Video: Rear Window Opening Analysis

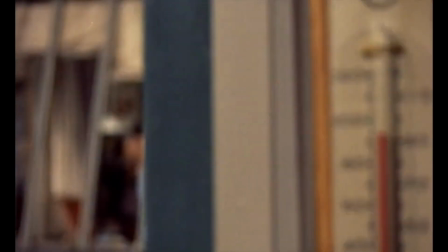4:05 And lastly, the lonely composer sweating away at his piano in hopes for an inspired moment to come his way.
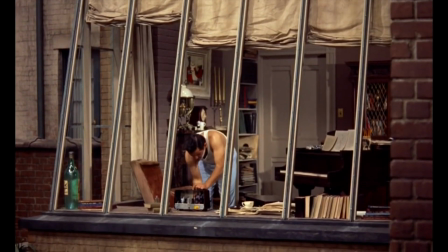4:13 The middle-aged composer could here represent an alternative life placement for our protagonist,
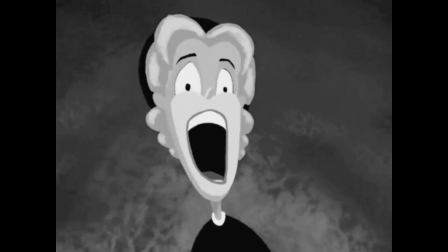4:20 following a path in which he does not end up marrying the socialite girlfriend of Lisa, here played by the wonderful Grace Kelly.
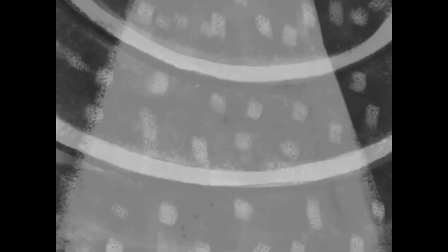4:27 It is as if the film hints at a normative standard following along the lines of 1950s mentality of living,
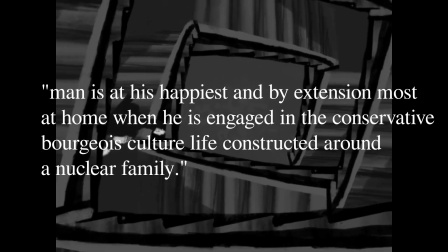4:36 in which man is at his happiest and by extension most at home when he is engaged in the
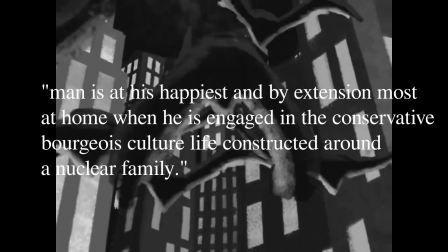4:42 conservative bourgeois culture life constructed around a nuclear family. Along these same lines,
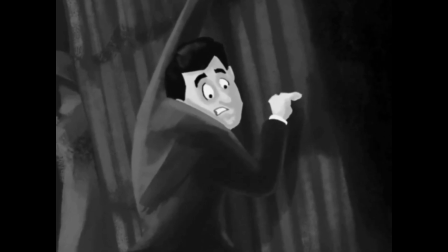4:48 an interesting observation to make regarding the female leads in general in Hitchcock films is that he casts them according to status quo roles in society,
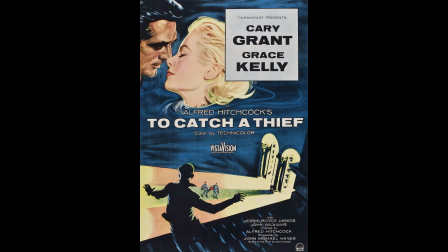4:58 belonging to the given time period.
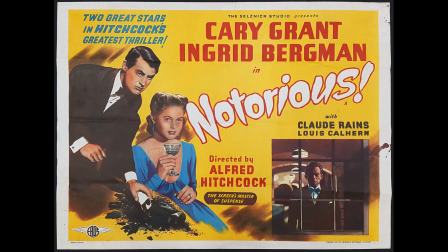5:00 These women, like Lisa in the film, are not feminist though, however, but nonetheless end up performing unorthodox actions, thus playing against the viewer's expectations of their character,
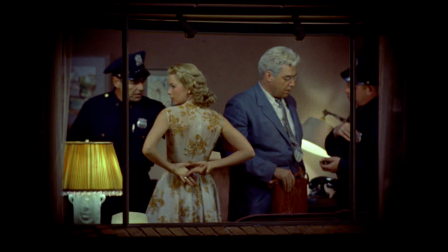5:13 as when Lisa hunts for evidence or when she digs in the flower bed with the other female character Stella in the film.
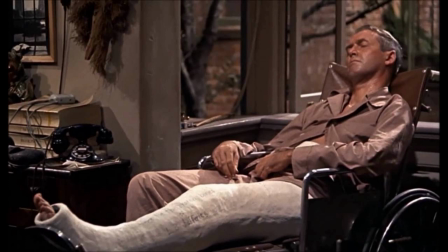5:21 Finally, focusing in on the main protagonist in the film's opening, we again see that the narration is told through visual means, starting with the associated boredom of being tied to a chair with a cast on his leg.
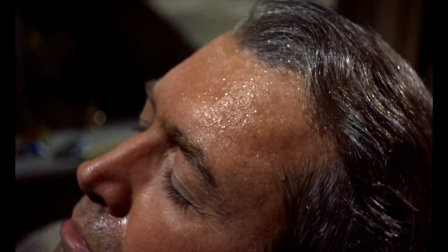5:35 We see Jeff here sweating in the sun and complaining about the mundane trivialities concerning his local decor of the neighborhood activities.
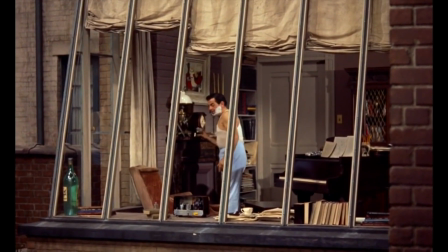5:44 Oddly enough, setting up such brilliantly visual shots in the very beginning of the film from Hitchcock,
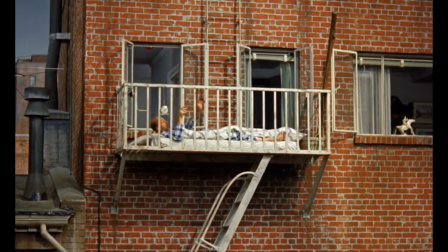5:51 the neighborhood seems anything but boring for me upon the first viewing, full of colorful brilliancy and a vivacity of life,
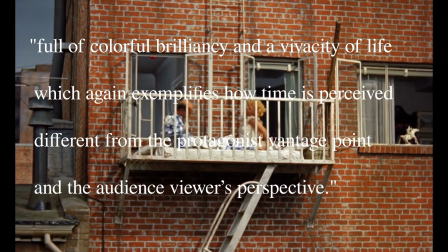6:00 which again exemplifies how time is perceived different from the protagonist's vantage point and the audience viewer's perspective.
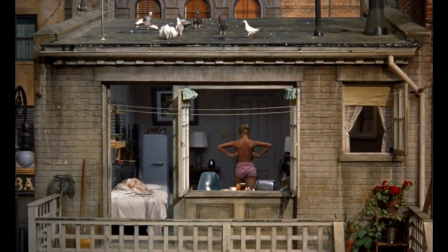6:08 Furthermore, no film dialogue is needed in order to convey the blanks as to why Jeff is wearing a cast, as to quote,
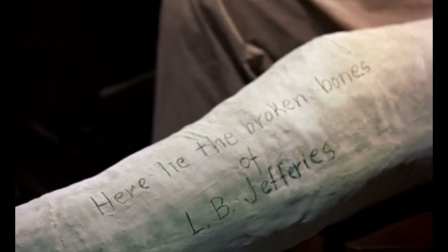6:16 "It is the camera and not a dialogue which explains why the hero of Rear Window has a broken leg,
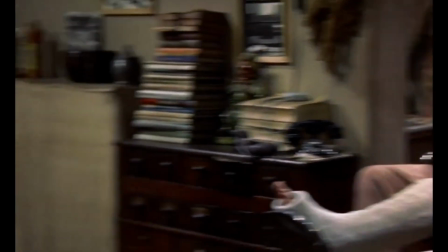6:23 photos of the racing car in his room, along with the broken camera."
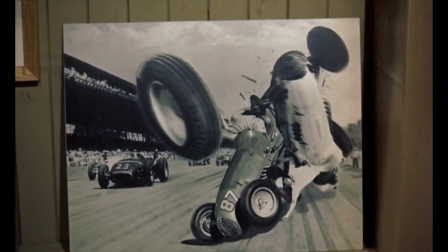6:28 Moving to the last point which I wish to discuss from our list, we can see the opening of Rear Window as making a commentary on the voyeurism
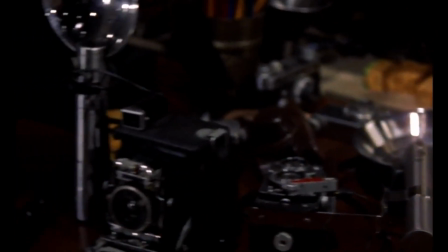6:37 of Jeff spying on his neighbors with binoculars to the voyeuristic practice which comprises the movie-watching experience itself,
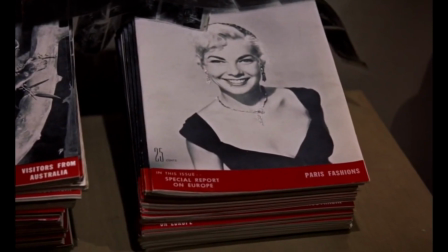6:46 where we as moviegoers are left in an idle position in relation to the events appearing before us on screen.
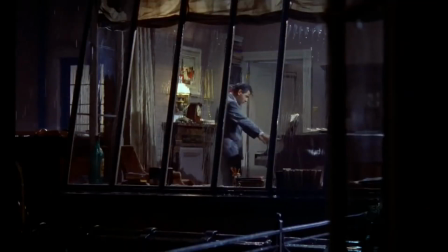6:54 However, unlike the fictitious courtyard of Rear Window, where Jeff may be caught as an imposing gazer or a peeping Tom,
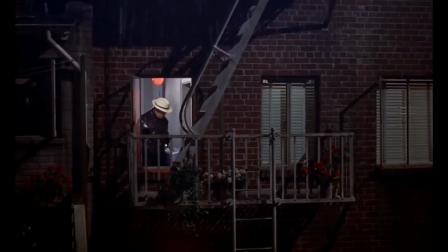7:02 if you will, the audience members take the backseat to what is a three-way relationship,
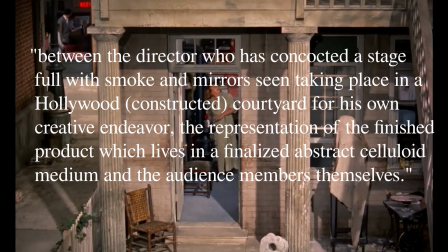7:07 essentially, between the director, who has concocted a stage full with smoke and mirrors,
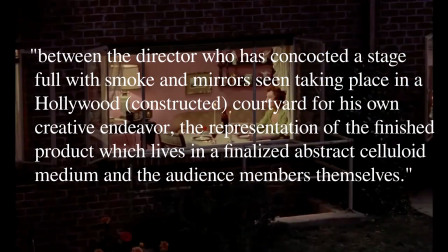7:14 scene taking place in a Hollywood courtyard for his own creative endeavor,
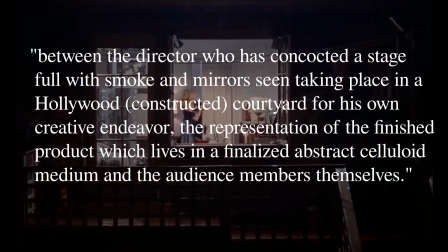7:18 the representation of the finished product, which lives in a finalized abstract celluloid medium,
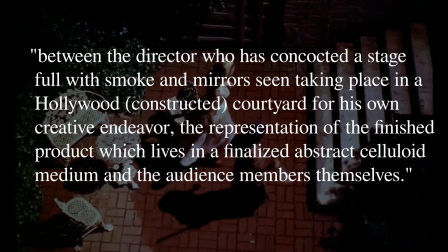7:25 and the audience members themselves.
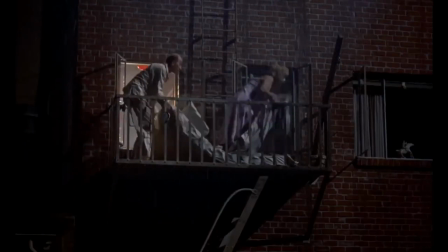7:27 The viewers of the film might then be seen as a rather passive element in all of this, but ideally should be anything but.
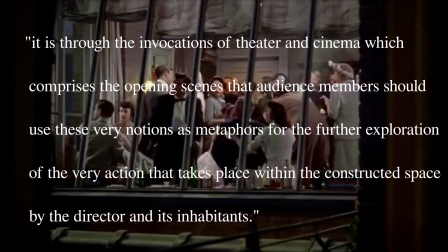7:36 In fact, it is through the invocations of theater and cinema, which comprises the opening scenes,
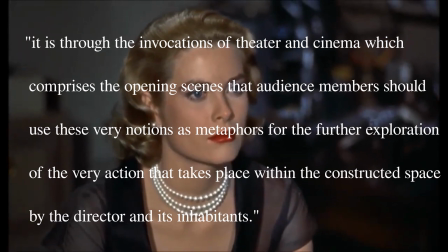7:43 that audience members should use these very notions as metaphors for the further
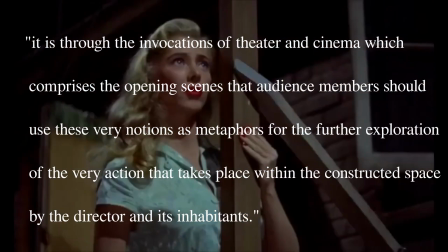7:49 exploration of the very action that takes place within the constructed space by the director and its inhabitants.
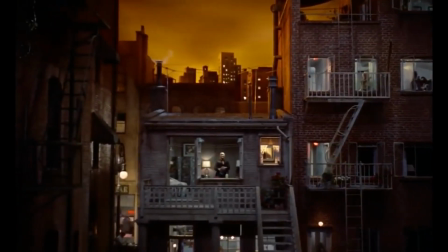7:56 Here, the theme being the persistent ethical dilemma of surveillance taken up in the film.